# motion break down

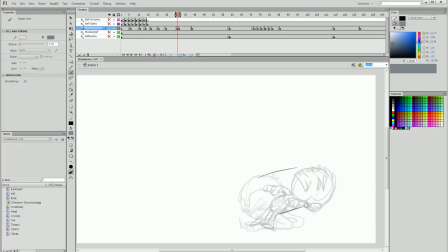1481s
Simply because though we could go directly between these two keyframes and it would look fine, I want to accentuate the motion of the arc. So I actually want the head to be higher than we might do if we were drawing directly between the frames,
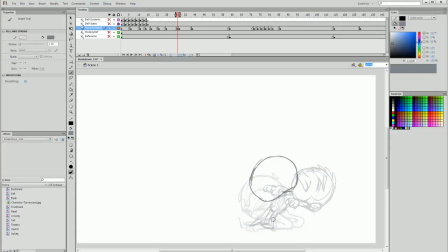1496s
and I'm going to add a smear, but this time instead of the head being smeared lengthways, it's going to be smeared heightways. So this way his scrunchy eyes are going to be pulled out, his eyebrows are going to be
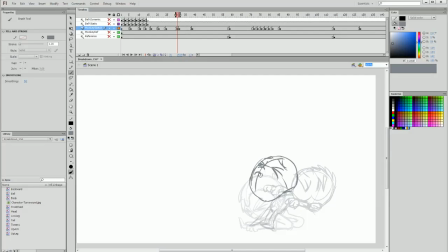1512s
there, and his nose I'm going to add 2 of, just to accentuate that smear again, and I'm going to have a very tall mouth. Now you'll notice I'm adding 2 lines for the teeth.
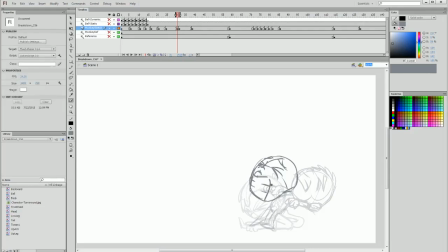1526s
Once again, this is to add to the smear. So though our monkey hasn't got 2 noses and doesn't have 2 lines for teeth, this is to help show that there's a bit of a motion blur without using any motion blurs. It's just simply through the illustration itself.
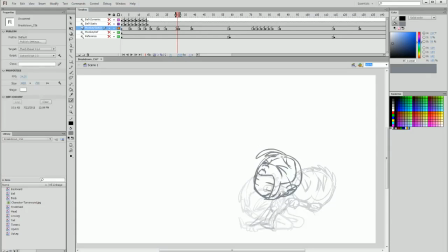1544s
Then of course there's another opportunity to use our front hairpiece as much as we want and really stretch that out. And for the most part, I'm happy with that as a smear for the head. I'm just going to tweak it a little bit though and add some rotation, and I feel like that is something I'm pretty happy with.
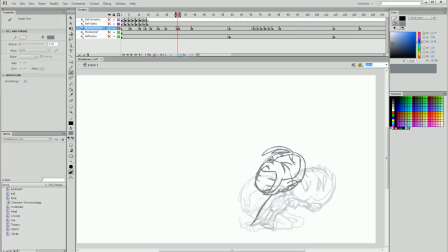1563s
Next, I'm going to really stretch the arms out and keep them in the position they were initially in on the ground to show that they're stretching before they flick back into the elbows out position that he ends up in.
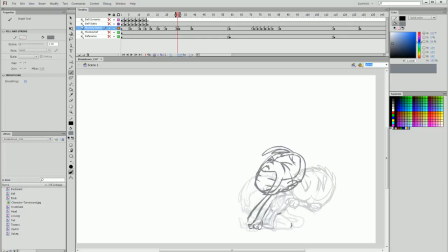1576s
And we have the butt on the next frame up here and the butt on the first frame, so it stands to reason then that his butt is here. But this time we're going to sort of arch the back backwards to show that he's sort of being thrown on this angle.
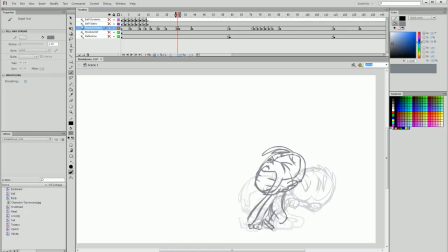1592s
Going to add in his legs, make sure his feet are positioned once again between point A and point B of this motion. And I'm going to add in the tail. Now I had noticed that I didn't add a tail in the arc of the motion when I drew the keyframe.
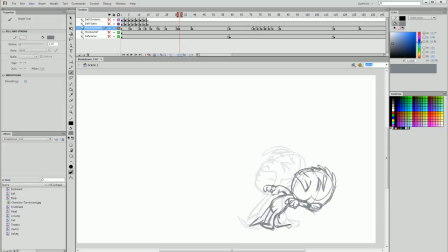1610s
That's okay, because now is my chance to add it. And I'm pretty happy with that as the breakdown. Once again, it's all really sketchy. We're just making sure to get the core aspects of the motion in. I'm going to pull that out into the middle of the keyframes and play this section here. I'm happy with that.
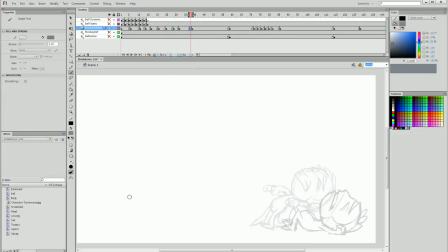1629s
And now I'm going to do the final breakdown before he falls and hits the ground. And this one is going to be a lot more straightforward. In fact, we can pretty much use our pre-made head and just draw this as an in-between frame,
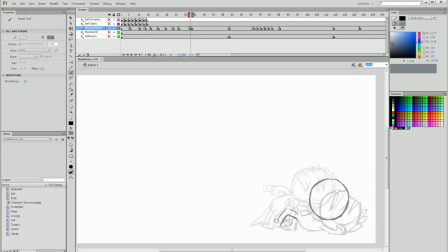1642s
which is essentially where we're following the lines that we've already got here and drawing the lines to fill in between them. One thing I will do is pull up this back leg a bit more, just so that there's a bit of some extremity in the motion,
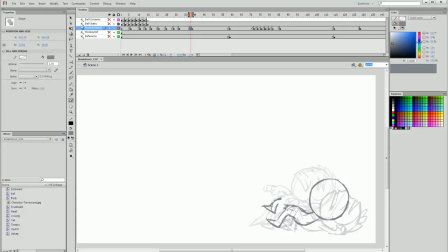1661s
and it does bend back a little more, so I'm going to bend the entire leg up like this. There is one last area I want to add a smear to in this section of motion, which is in this hand here. And it's not going to be a terribly extreme smear, but it's going to be enough to show that there's a very quick movement from here to here.
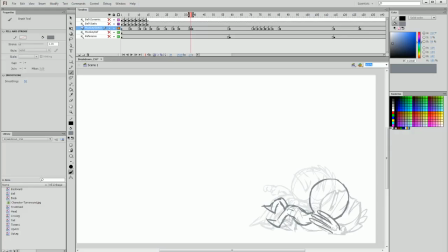1681s
So I'm going to draw fingers that are really stretched out and long, positioned until they land in that place. You can see that that's going to help that hand look like it's very quickly flopping towards the ground.
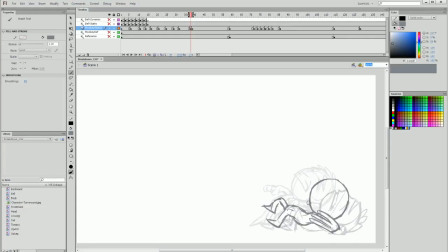1695s
Finally, we have the features of the head and the back hand, and I'm going to do the same thing with the back hand and show a smear behind there. And I'm going to then draw in the details of the head, making sure that the features are sort of placed in the middle.
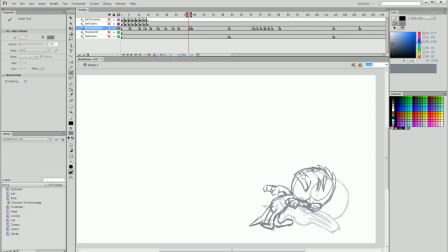1710s
So in the first frame that we're working on in this section, he's on a 3/4 angle with a head on an upwards angle, and on the last frame in this section, he's on a complete profile angle but aiming sort of up and towards the back.